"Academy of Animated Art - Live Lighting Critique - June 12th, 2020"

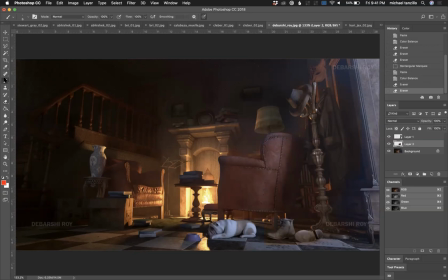36:26 so uh like i think that would be a really nice way to go and then if you want to emphasize this bulldog just put a little bit more of um the warm uh rim on him there and even though i guess i guess would be a matter of moving this ottoman over um
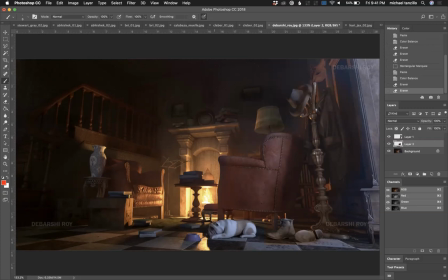36:43 and allowing that to kind of shine through because right now he's sitting in the shadows a little bit so uh maybe slide it i don't know somewhere else so that that light can come through get a nice like little rim on the bulldog and the bowl if you really want uh but to
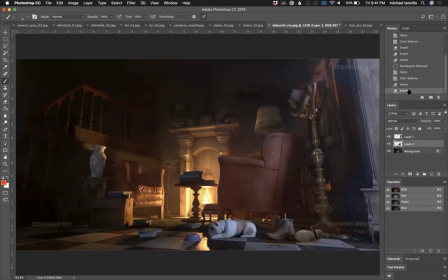36:57 look back to where we started there's these here yeah i think that would be a really nice way to go for you all
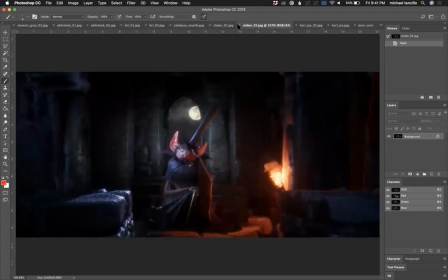37:08 right clever cool stuff so this is another uh Unreal.
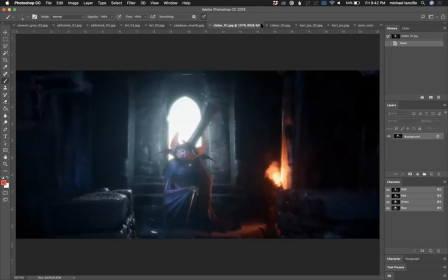37:14 So again, for those that don't know, who haven't seen the amazing presentation yet, it's all real-time lighting. So this is like a video game. So you can move around in this space. It's very cool stuff. All right.
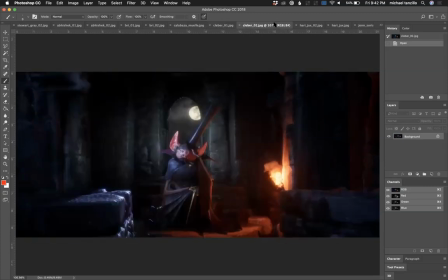37:27 So we've got two different, the lighting on the characters, this is similar between these two, but just like the two different light sources coming in from behind.
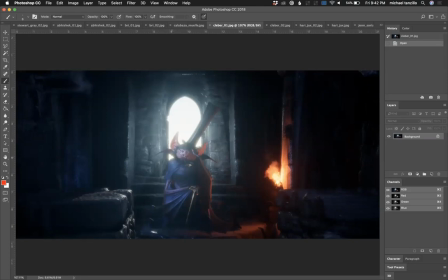37:38 Still keep pushing a darker diffuse on the ears and light shine through so there's like that red subsurface scatter go loving this spec on that wing look at that leatheriness starting to come through i'm loving it it's great um i think that this shot is looking really well these uh kind of cooler
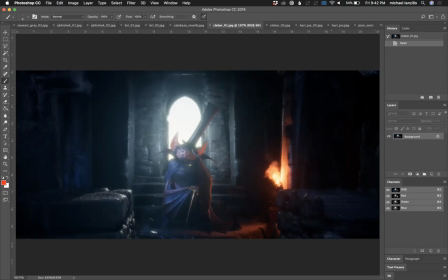37:57 values in here there's some purples that are creeping in i'm not quite sure where those are coming from i would keep i would keep the color palette of this one on this neutral and this warm and just kind of keep those in there now on the character they're working really well it's just
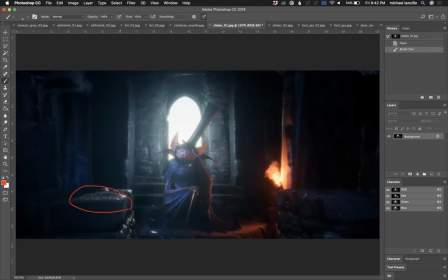38:09 on the environment i would neutralize those a little bit watch out for this bump here on this rock it's not looking great it's looking a little bit big so maybe tone that down a little bit um but my big note was for this other one
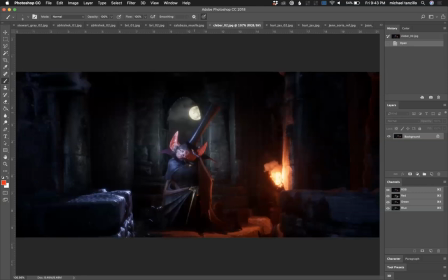38:21 and that uh you can you can't like this moonlight isn't as powerful as the last image i would tone down this i would tone down all of this value on his on
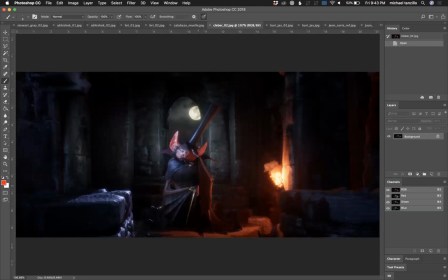38:35 his side um and just leave that circularity in there because it's super cool maybe tone down the cane a little bit on the specularity and really allow this light to drive the lighting on the scene um the fire might be a little bit
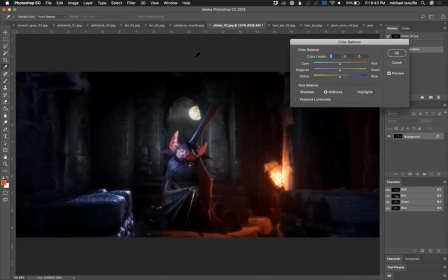38:49 too red i think you pull some of the red out of just the fire maybe a little more yellow in there by
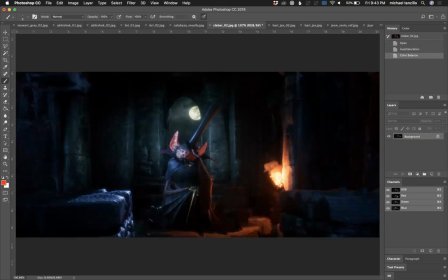39:07 the way as i was doing that I noticed that this background got a little more green in it. I think that's kind of cool, actually. So you may want to play around with that. Maybe some greens and oranges bouncing together that way. But really allow this to kind of sell the scene. And then try and get this leather.
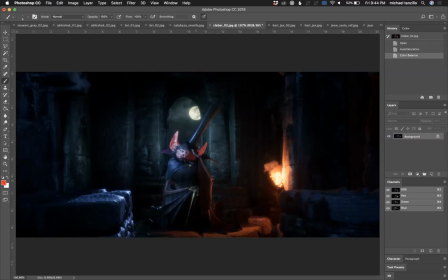39:24 See, you've made a mistake. You've made a super cool leatheriness. Now I want to see it everywhere. I want to see it in the other wing, too. Man, you are... Oh, there's a term for that. basically you hose yourself by doing it too well.
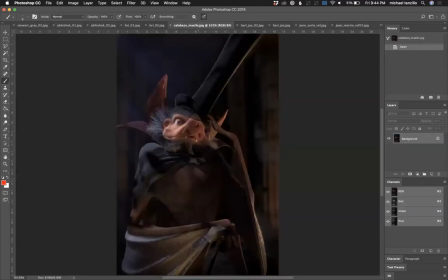39:40 So good job there. Okay. So next up I want to talk about, we've got Calabaza Muele. Again, keep pushing this, this specularity on this. I love that you guys are going there and you're starting to really get that leathery feel. I think that your spec is a little bit too broad.
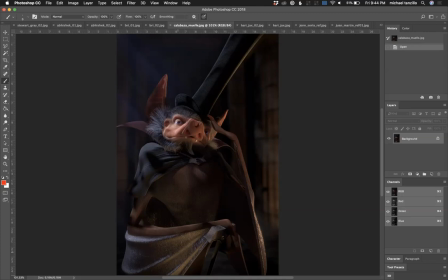39:58 It almost looks like a leather sofa versus like super sleek shiny smooth spec. So I think I would just tighten that up and brighten up the specular highlights there.
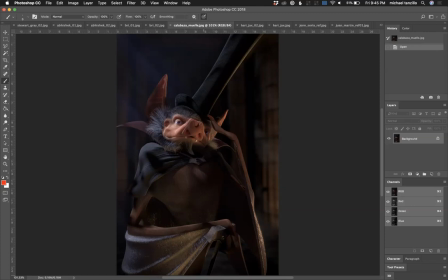40:13 Loving the shaping on the face as always. Nose is starting to get a little bit dirty. So just maybe, I guess increase the saturation in the nose there, but then it starts to match the face.
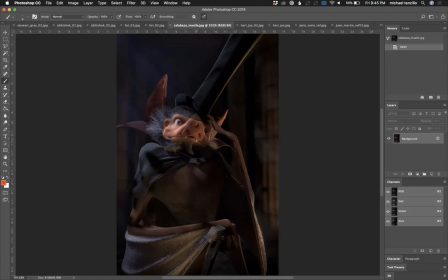40:31 Take another stab at this nose value. I love that you're getting variation in the nostrils.
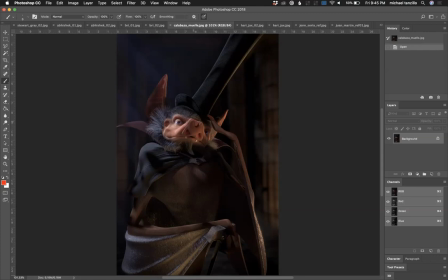40:37 because that's what we were seeing on that reference. But take another stab at the color of the outside of this and really try and maybe pull some of the greens out of it. And the other thing, too, was try and fill in just a touch of this eye, the eye white in there.
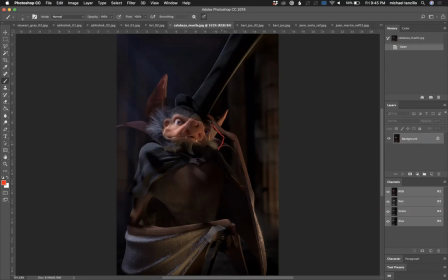40:53 And then I would make sure that this part of his fur is getting darkened, too, because that's kind of glowing up. Just make sure that's getting darkened there. so like it's totally fine that this that that little bit of the ear is getting bright but just kind of like
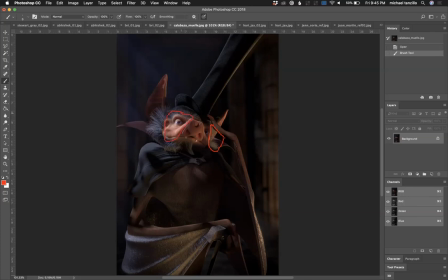41:08 we really want to focus in on right here like that's what we want our focus to be um and then and then we can move around the space uh to enjoy some other stuff maybe just take down this uh collar on his shirt as well very cool stuff all
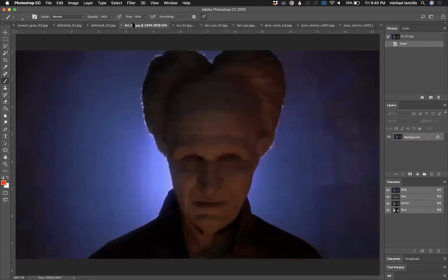41:24 right oh so brie i think we talked about this a little bit in the in the
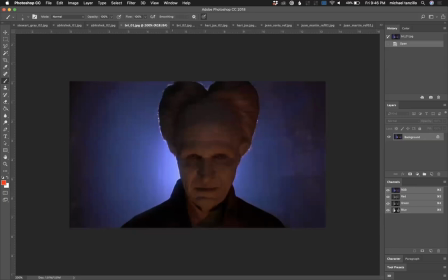41:30 student page but just a few things I think that we can go a little brighter on and more saturated on the background here I think that you can get some more darkness in in here I really play
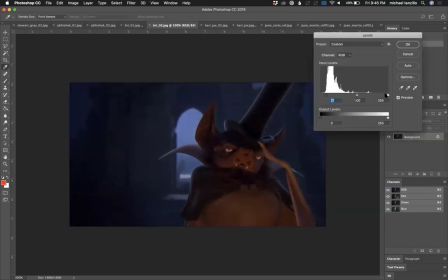41:44 up because again we can go more and more like that and
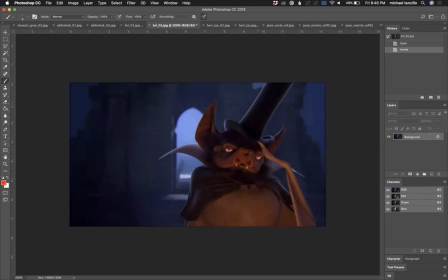41:53 really play up this underneath lighting really get some of that warmth and shaping on the hat here um maybe slide this over because he's a little bit off center um and it'll allow us to kind of plug in this hole of this archway and um allow it just to be a conversation of
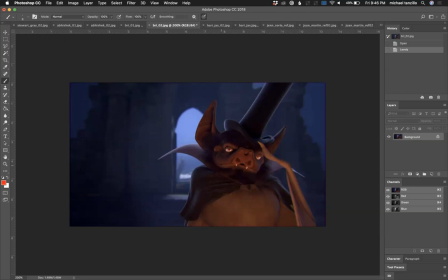42:12 of warm values over cool values but i think that this one has a lot of potential too love the teeth value love that they're kind of popping out and again i'm encouraging everyone to play around with some of these jewels on his costume maybe you can get some kind of glowiness and fun
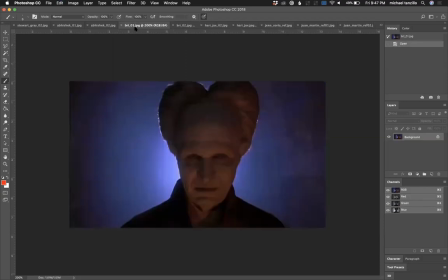42:28 fun values out of there too.
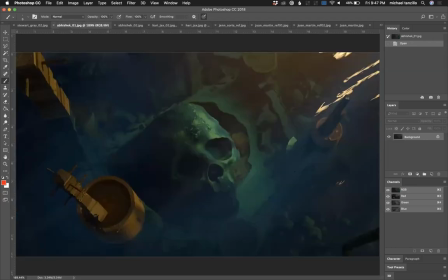42:33 Right. Abhishek, so we've got a couple of submissions from you. And I'll start with this one. So in the theme of the other ones, again, just like we can go brighter. Let's push it.
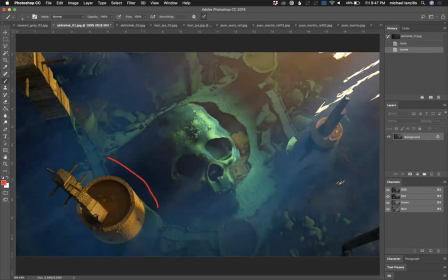42:45 Make that brighter. I think that this is feeling very saturated, orangey golden. And it's really standing out. And it's really kind of like my attention is because these are kind of murky down here. Everything is being drawn over here to these guys.
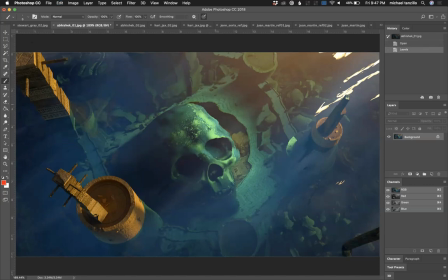43:01 So I would desaturate those quite a bit and really make this skull the brightest thing because it's also like I'm also getting pulled to these bright shapes over here and because the skull is so green and all the surroundings are so green I'm really picking that up second.
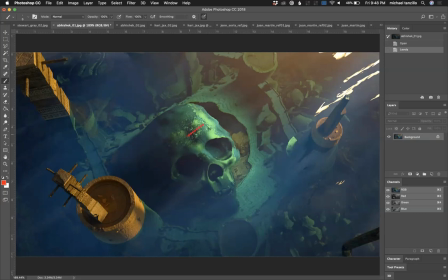43:17 I think that you're getting good value shaping across the skull coming across this way. I think that's working out pretty well. I'm guessing it looks like it's underwater but I'm not 100% sold it's underwater mostly because it's like um i'm only seeing it in the distortion like i'm
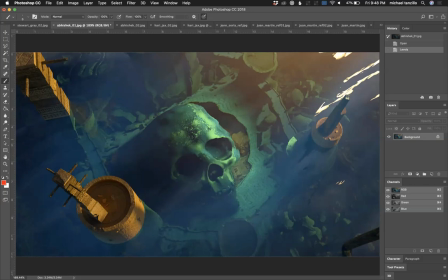43:36 trying to think i guess the distortion would be greater depends on how far underwater it is i guess and you know what and because this is going to be tough right because there wouldn't
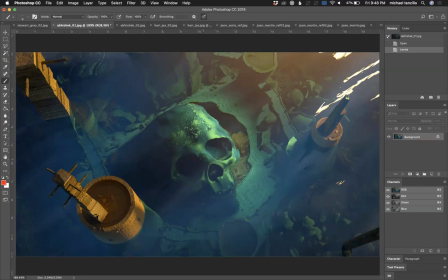43:53 be this much contrast on it when it's underwater i do like the shaping um okay i would almost just completely eliminate these things because they're they're more again hurting to help than helping or maybe just like i don't change
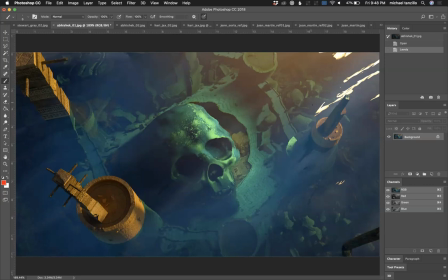44:09 their color so they're not so warm make this all a um a greenish blue palette and then and then figure out a way to make the lighting strike this like gobo the lighting so it
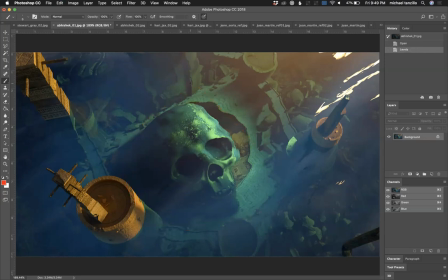44:25 really only strikes in this area here and really allows that skull to pop forward if that is in fact the focal point.
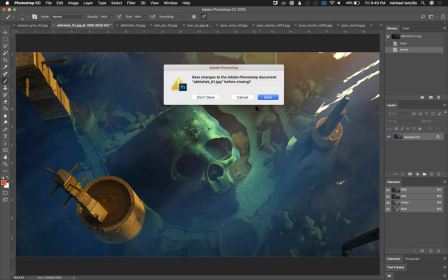44:32 But yeah, that would be my advice there. And for this one, I think this is looking really nice.